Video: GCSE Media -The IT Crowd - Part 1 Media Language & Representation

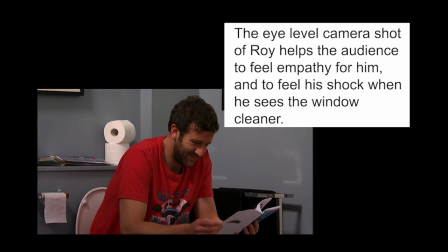(8:09)
The camera puts us on an eye level with Roy, which helps us to feel like we can identify with him and puts us kind of on his level so that we can feel as though we can empathise with what he's going to.
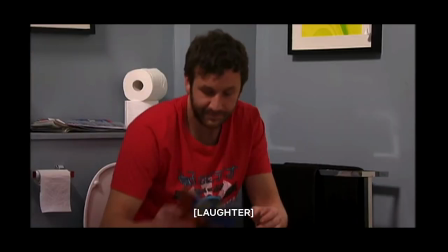(8:23)
And we get this low angle camera shot looking up past Roy at the window cleaner, which again adds to the humour, but it represents the window cleaner as having more power and importance and dominance because he's up high in the shot looking down on Roy. We see Roy's double take which adds to the humour, it adds to his representation as being quite shocked and offended that this man is there.
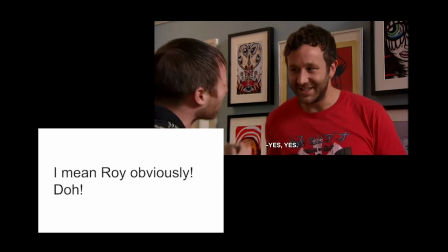(8:45)
When Moss can't understand what the window cleaner is saying we can kind of empathise with him because we can't really understand what the window cleaner is saying
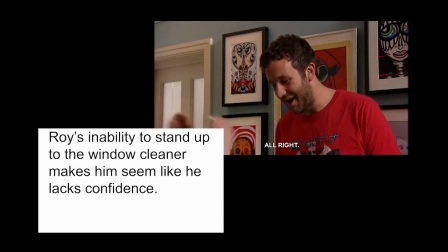(8:52)
either and when he's kind of saying I don't know what you're saying and he looks confused and he's just nodding and saying,
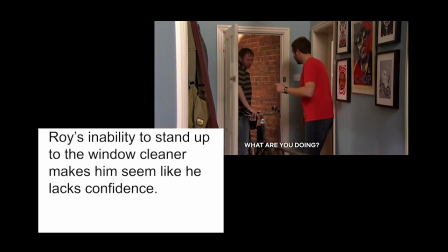(8:59)
yeah, okay, whatever. It's kind of representing him as being quite casual and laid back.
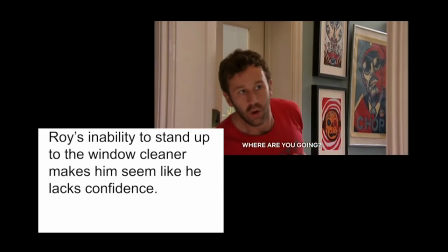(9:04)
He doesn't really know how to deal with social situations. He's not confident enough to say, get out of my house, you're a complete stranger. So it adds to this idea that perhaps he lacks a bit of confidence socially.
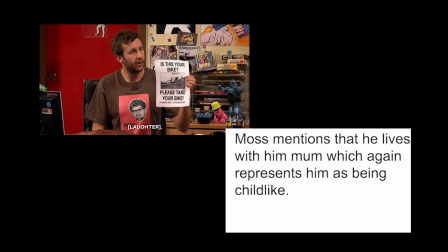(9:17)
In the next scene, we really get the impression that Moss is still quite youthful and immature.
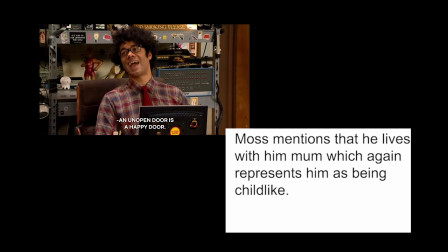(9:23)
He's very clear he lives with his mum. he mentions at our house and he talks about his mum and so that makes him seem quite childlike
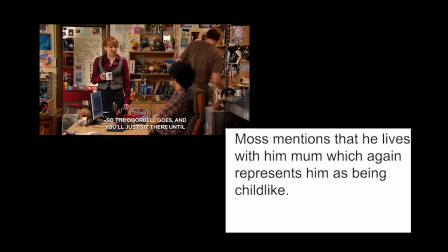(9:33)
and he also talks about them never opening their front door it's quite a bizarre thing you know it seems strange perhaps to us and to the other
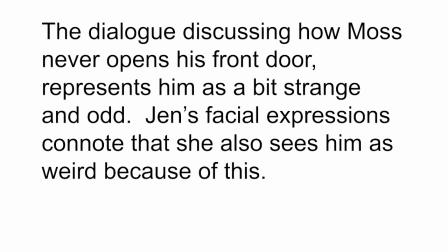(9:42)
characters this idea that you just never answer your front door and it perhaps adds to this representation that Moss is a bit strange and that perhaps his whole family is a bit odd or different and they don't necessarily follow
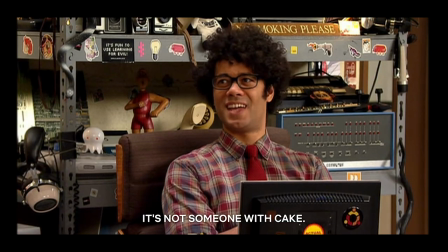(9:55)
social norms. Parents about dog poo and knives help to see that he is sometimes quite scared of aggressive people,
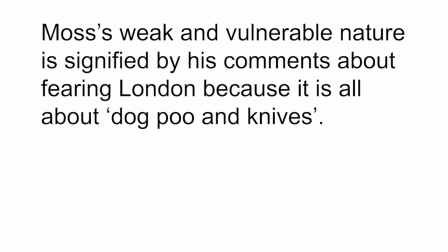(10:04)
that he's not a very confident person either and that he's quite weak and vulnerable and so his decision not to open the door is perhaps about protecting himself and that adds to his kind of vulnerability as a character.
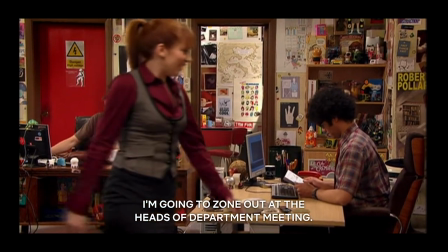(10:17)
Jen talks about having to go to the heads of department meetings and she wants to zone out at them and that she's been avoiding them by making excuses so far.
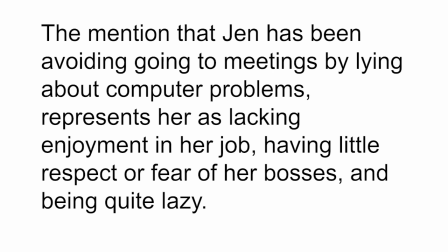(10:25)
This adds to the representation of her as being somebody who, while she tries to look professional with her suit, is perhaps not very professional underneath. She doesn't necessarily care about her job or the people at her work.
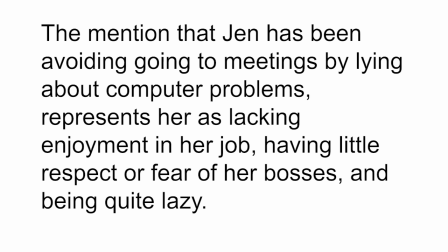(10:40)
She just wants to give the impression that she does a good job. Okay, that was the end of part one of my guide to the IT crowd.
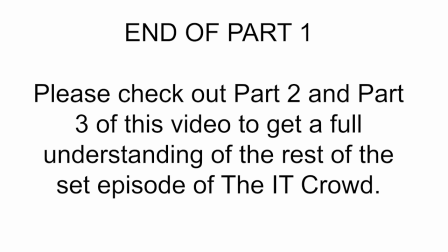(10:48)
Please make sure you check out part two.